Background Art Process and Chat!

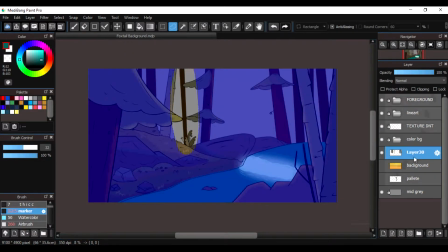3:59 I think I used a combination of watercolor and airbrush,
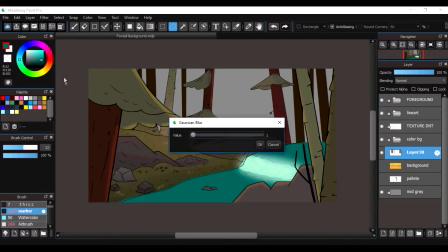4:03 and I basically watercolored and blended in over and over again where the tree meets the bark of the tree.
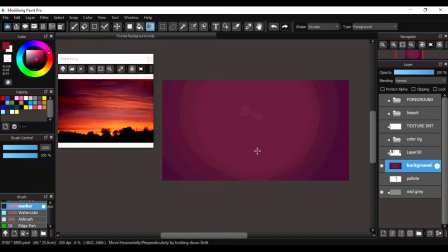4:11 And I just kept going over it until it like blended and smooth, and then I moved on to rocks, and I did that same technique for the rocks,
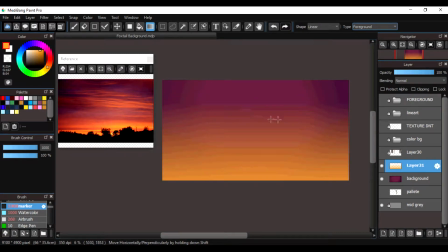4:21 the grass, and the foreground trees and stuff like that.
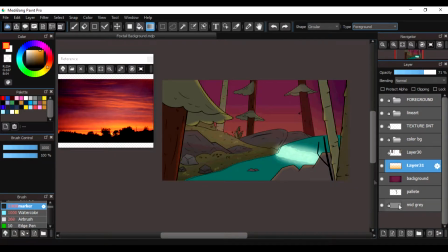4:26 I also used a lot of gradients. I used a circular gradient with the dodge mode on, so that way it looks like the sun is actually hitting it. So yeah, that's what I really did for the color. So when I took it to school the next day, what you guys saw in the beginning of the video, that orangey background, that's what I had for a few weeks, and that's what I was working with.
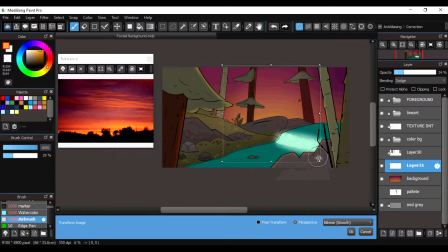4:44 I didn't decide to go to this deep dark purple until I started thinking about the coloring of my fox, like I said.
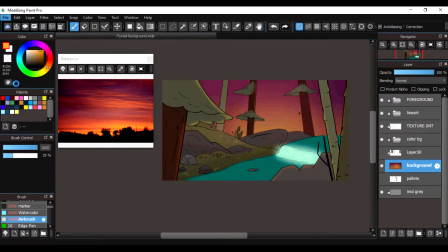4:52 I wanted to be a very rich red, and I wanted it to look very nice and cohesive with all the rest of the colors, because before I felt like everything was just kind of like splattered color here, splattered color there. It just wasn't really working for me, so I ended up going to Google to find a reference image.
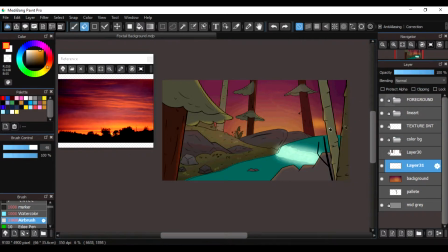5:11 You can see it on my screen right now. There's nothing wrong with using reference. I just used the eyedropper tool to get an idea of what the colors should be like, and I used a mix of marker brushes, gradients, and the airbrush tool, along with a Gaussian blur for the clouds.
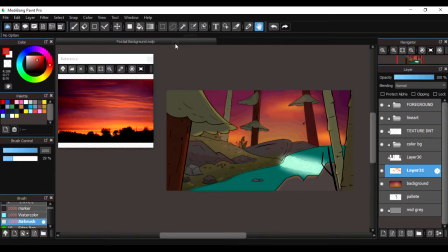5:30 I really liked doing this part because as much as I say that I'm not a digital painter,
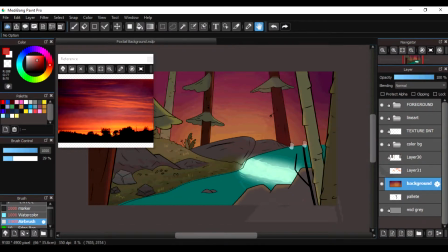5:36 I still do want to like dip my toes in that water and see what it's like.
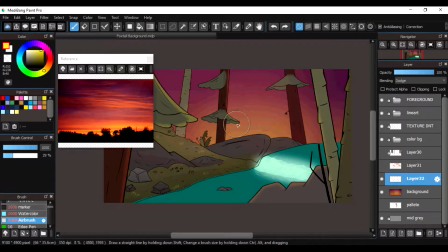5:41 So some critiques that I had on this piece were some of the trees clashed with each other and they weren't all going the same direction.
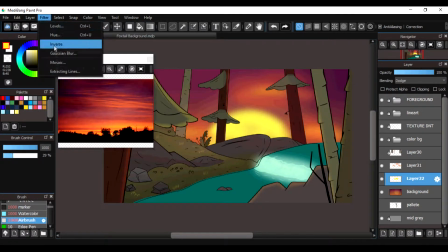5:48 You can see me rotate the left tree in the beginning, like towards the beginning of the video. It was clashing with the foreground tree and it looked weird.
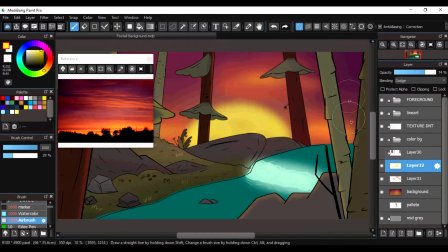5:56 So I rotated it so that way it even further directed the viewer's eyes towards the fox.
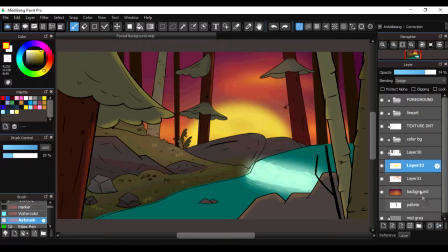6:01 You guys will see that in a later video. I'm just finishing up tweaking it and adding some special effects.
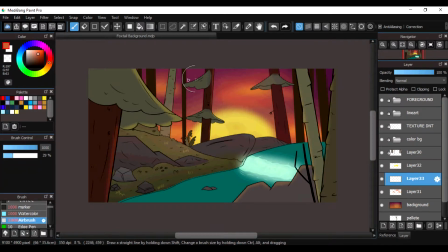6:08 But yeah, there wasn't really too much other than the fact that some of the trees were not really placed right, and the black stick in the front next to it's in the foreground. You'll see it's just black. It's in front of the rock.
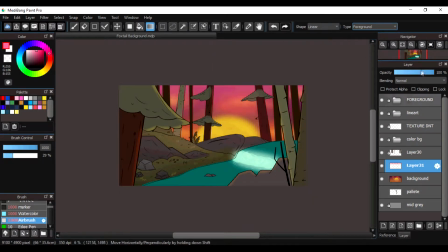6:23 At first it was extremely long and it looked like the fox was looking at it, but I cut it and I moved it down basically.
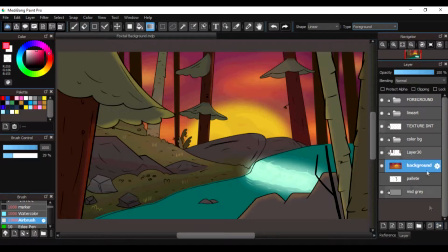6:31 That's all I really did. I just added more gradients to the grass, gradients to the rocks, and just some very deep shadows that you guys will see me put into it.
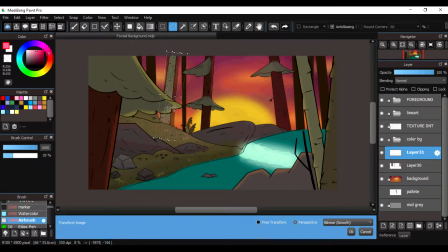6:40 And it really tied the piece together because of the sunset and the color that I chose for the shadow on multiply mode. It just really tied it together like this. Not spooky, but
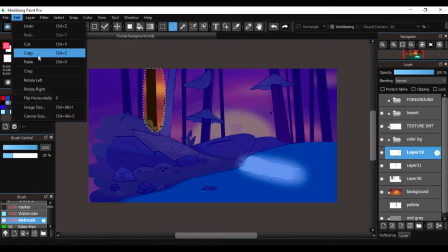6:55 I don't know what this feeling is, but it's not spooky, it's not scary, but it's also not serene. I guess it's just a dark sunset from a forest, which is basically what it is.
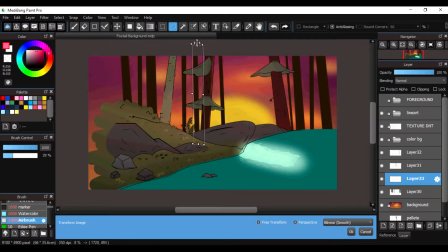7:07 Something that I've learned while doing background art is that you can't take your time.
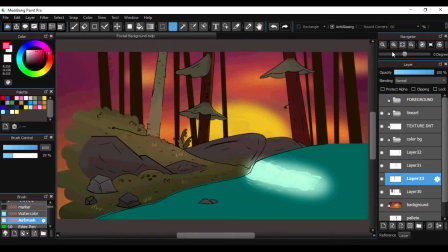7:12 I mean, you can, but it's a waste of time basically.
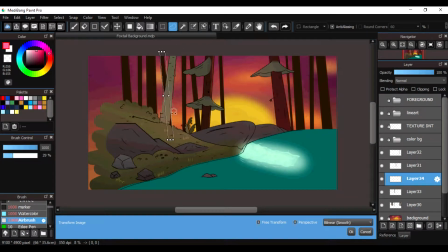7:17 Not everything is going to look pretty. The rocks, they don't look that pretty, but not really.
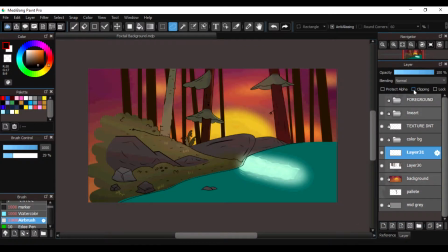7:24 The uglier it gets, the nicer it looks. But just go willy-nilly with things.
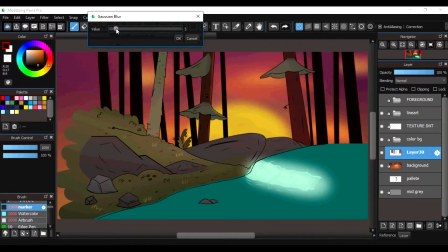7:30 That if you're having trouble with it, just try things out and just see where it takes you from there.
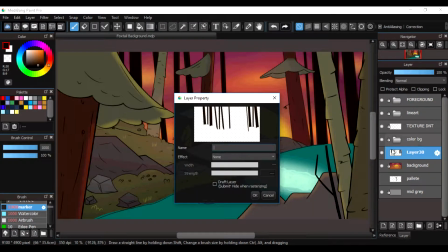7:37 Another thing is that blurs will be your best friend. If you have something that calls for like a painterly type look, like clouds and things like that, put a blur on it.
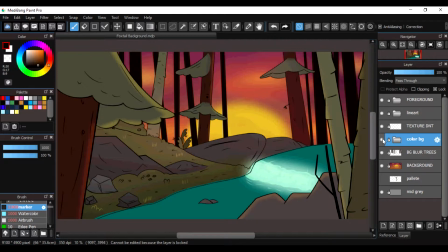7:48 It makes it look 10 times better than having some rough, unblurred, ugly edges. And I use blurs throughout this whole thing. I use blur for the foreground because I wanted that to be blurred. Blurs for the background, and the trees that you see me add more of. I think you guys just saw that.
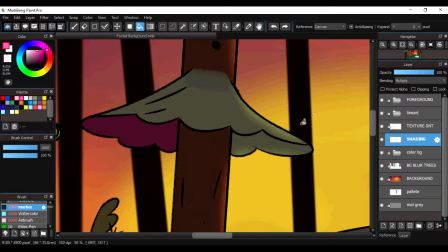8:05 Those dark trees in the back, that's literally the background.
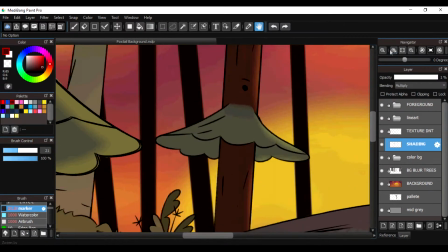8:10 Blurred. I blurred that not as intensely as the foreground plants, trees, but they're still blurred.
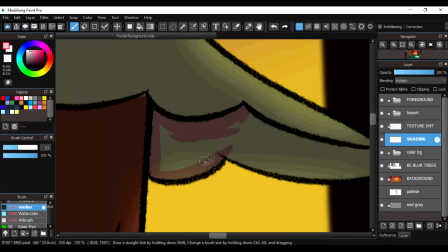8:19 The gradients on the rocks, the gradients on the grass, the gradients on the trees,
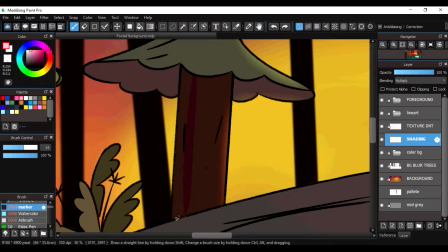8:24 those are all blurs, and blurs really are your best friend when it comes to lighting and just perspective and things of that nature.
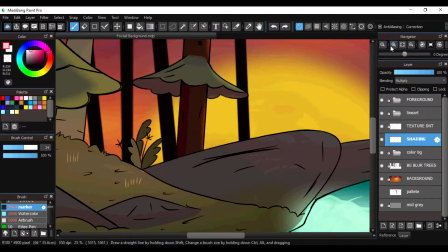8:31 The dark trees that you see all the way in the back, that is the background.
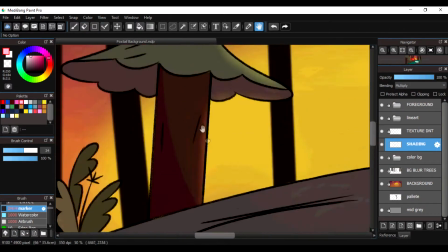8:35 The water, the colored trees, and the grass and things like that, that is on its own separate layer.
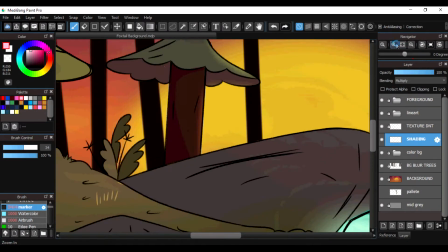8:43 That is the midground, and that big tree and those two trees to the side, that is the foreground.
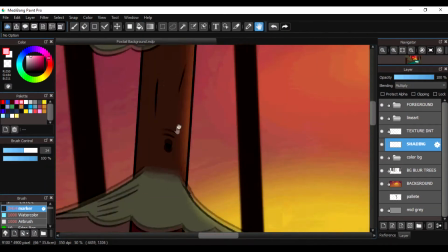8:50 That's why I broke it up. I broke it up into painted sky, background, midground, foreground.
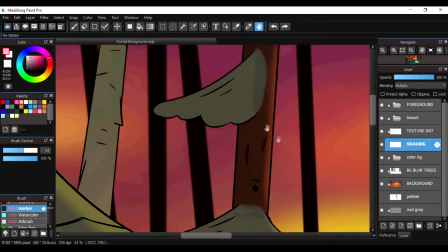8:57 And yeah, basically blurs will be your best friend. I also use it in the water. You can see it in the
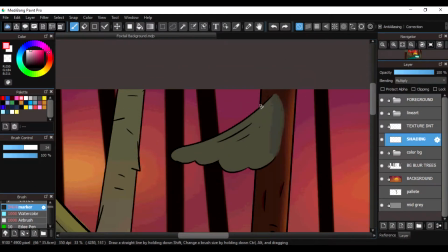9:02 water. Blurs, blurs, blurs. It's great. Walking into this assignment, I knew what I had to do from the jump.
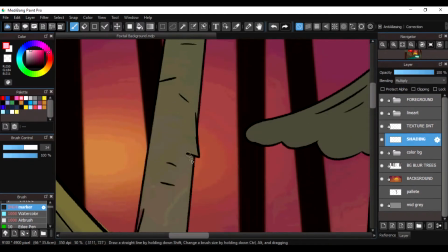9:07 I knew that there wasn't too much animation going on, and I knew that I wanted to stand out from the rest of the crowd.
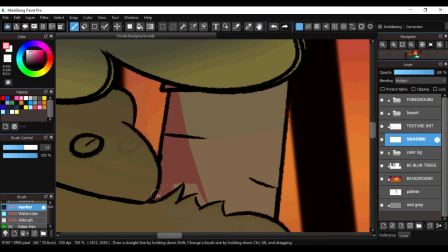9:14 When you see everybody else's assignments, I want your eyes to be drawn to mine, which is why I use such vivid colors.
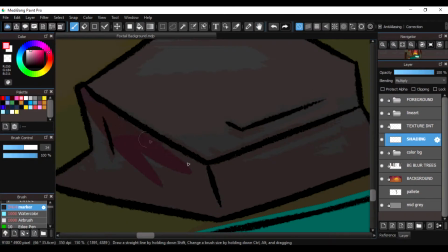9:19 My intentions with this were not for it to blend in. I wanted people to be drawn to it.
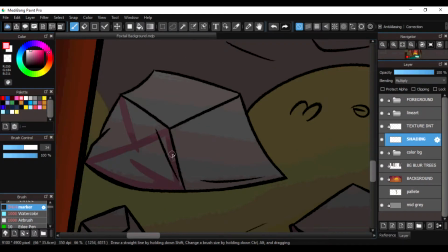9:26 I wanted people to be like, wow, that is really, really nice. And that's the end result that I had when I was working on it the final day, which is today.
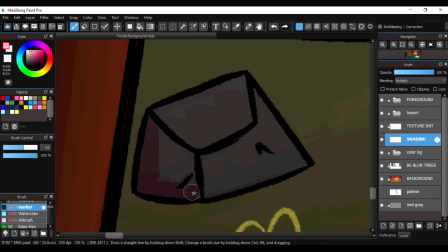9:33 I don't know when this video is going to be uploaded, but when I was working on it today, the head animation teacher came in and said, wow, that is beautiful.
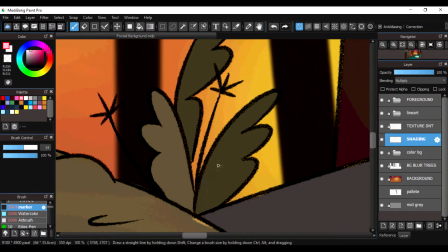9:40 And when he said that, I was like, thank you. And I was like, that's how I know that I achieved my goal, because he looked at it and said, wow, that's beautiful.
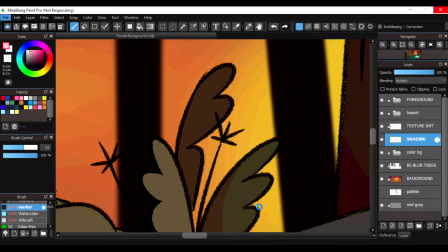9:48 And that was my goal with this. I wanted it to catch people's eyes. I wanted it to draw attention to itself because that's what I want.
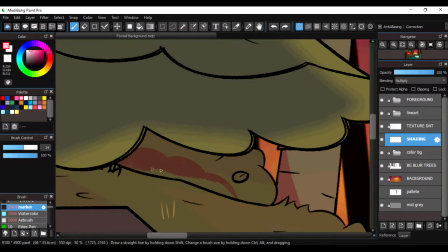9:57 I want it to be, I don't know. I wanted it to be just that level, that extraness.
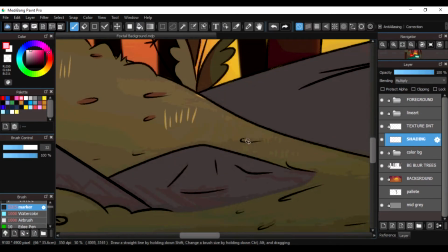10:05 I don't know what. I don't know what's up with me and extraness, but I wanted it to be extra. So, yeah.
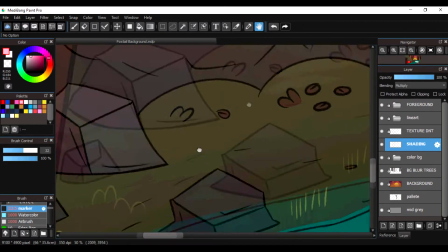10:11 And that's what I also took into account while designing this. I knew that I wasn't going to come up with something super original.
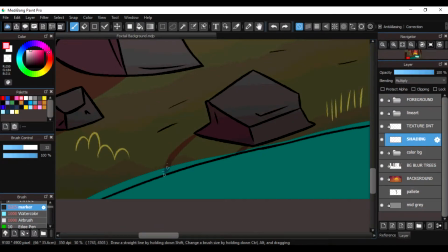10:18 I don't really have a super original style that I see that I like right now. So, when I've thought of like that forest thing, I was like, Gravity Falls.
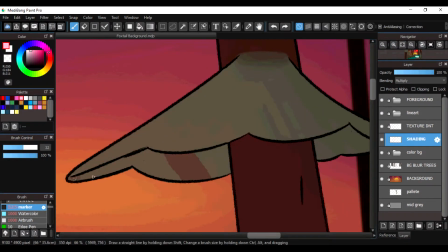10:26 It literally takes place around the woods. And people know that style of the show. They'll be like, oh, that's from Gravity Falls, because people like that show.
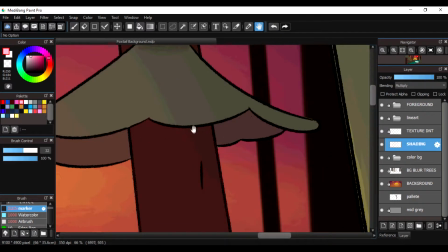10:35 And when people see something that's recognizable, they're easily going to go follow it than something that's like super new.
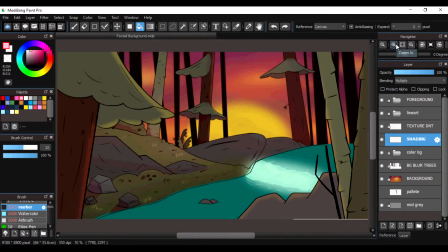10:40 Not saying that super new things are bad, but like when you don't know what you're really doing and you're just taking inspiration from all these different sources,
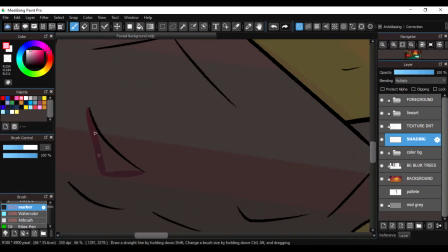10:49 I just used the Gravity Falls / Steven Universe type style because I knew it was going to catch people's eyes.
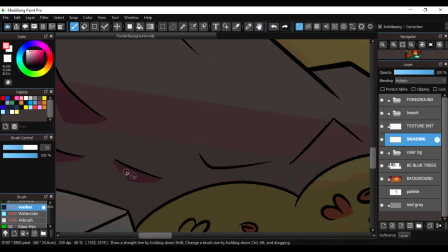10:56 It's familiar, it's what people know, and it's what they like.
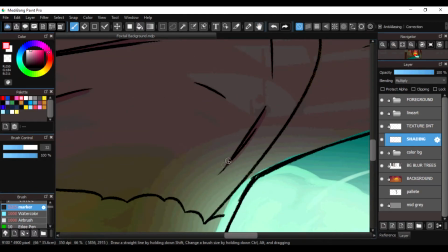10:59 Now this background took about, I did it over the span of 2 days.
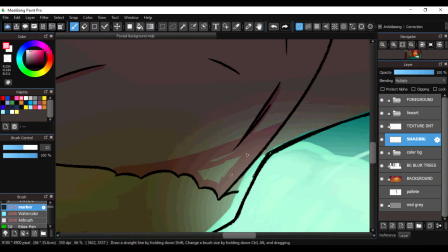11:05 I did it all basically in one sitting for the first day,
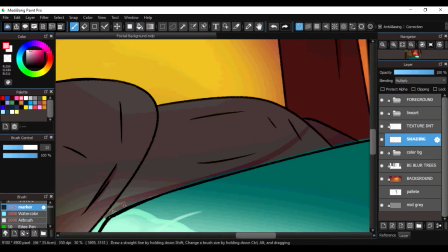11:11 which was the orange background, and then the last day, the day before it was due, I just did touch-ups and stuff like that,
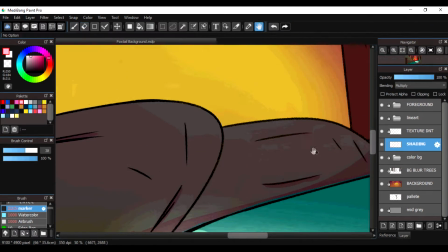11:17 just small little tweaks. But in total, I want to say it took me about either 3, 4, or 5 hours.
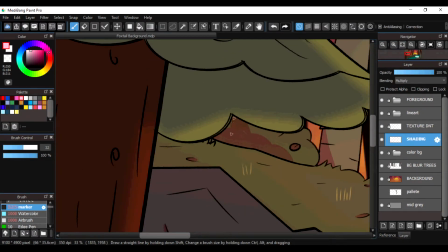11:26 I don't know which one. I think it's like, I want to say
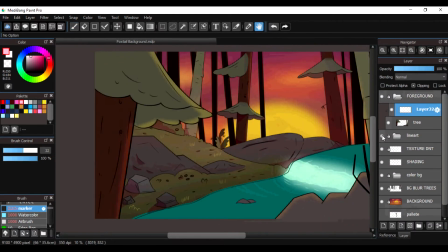11:33 3.5 hours, 4. But that's just the time that I had for it. I was bored over spring.
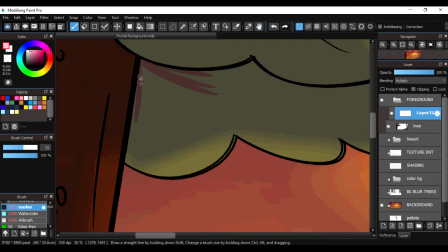11:40 Just so many different factors played into why it took so long.
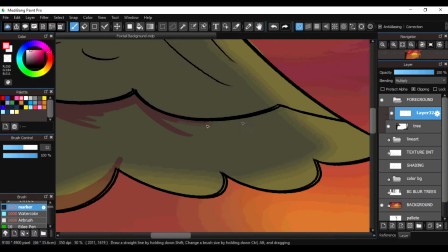11:45 Mainly because I didn't know what I was doing, and 2, I just wanted to spend my time on it.
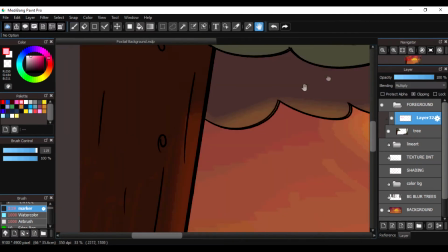11:51 I really liked it, and I'm really proud of it. And at the end of the day, I could say that I made this beautiful background for this animation assignment that you guys will see later.
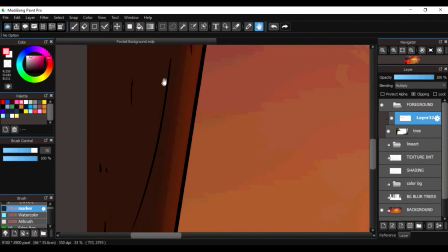12:01 So now that I'm done talking about my process and yada yada yada,
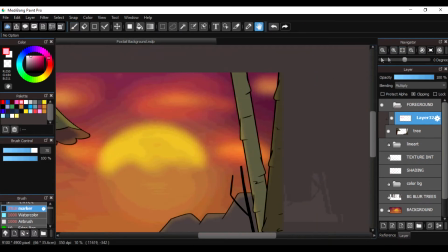12:05 going forward, you guys will see some of my Animation 1 and Animation 2 assignments.
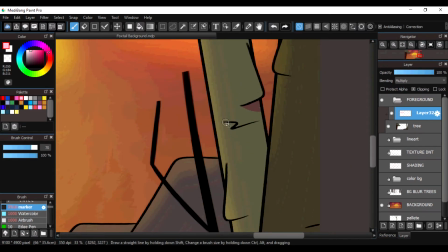12:10 But the Animation 2 assignments will take a little longer to get out since I'm still in the class.
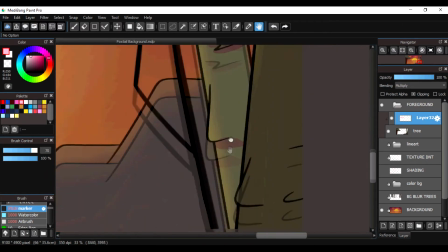12:16 So yeah, that's all we really have to say.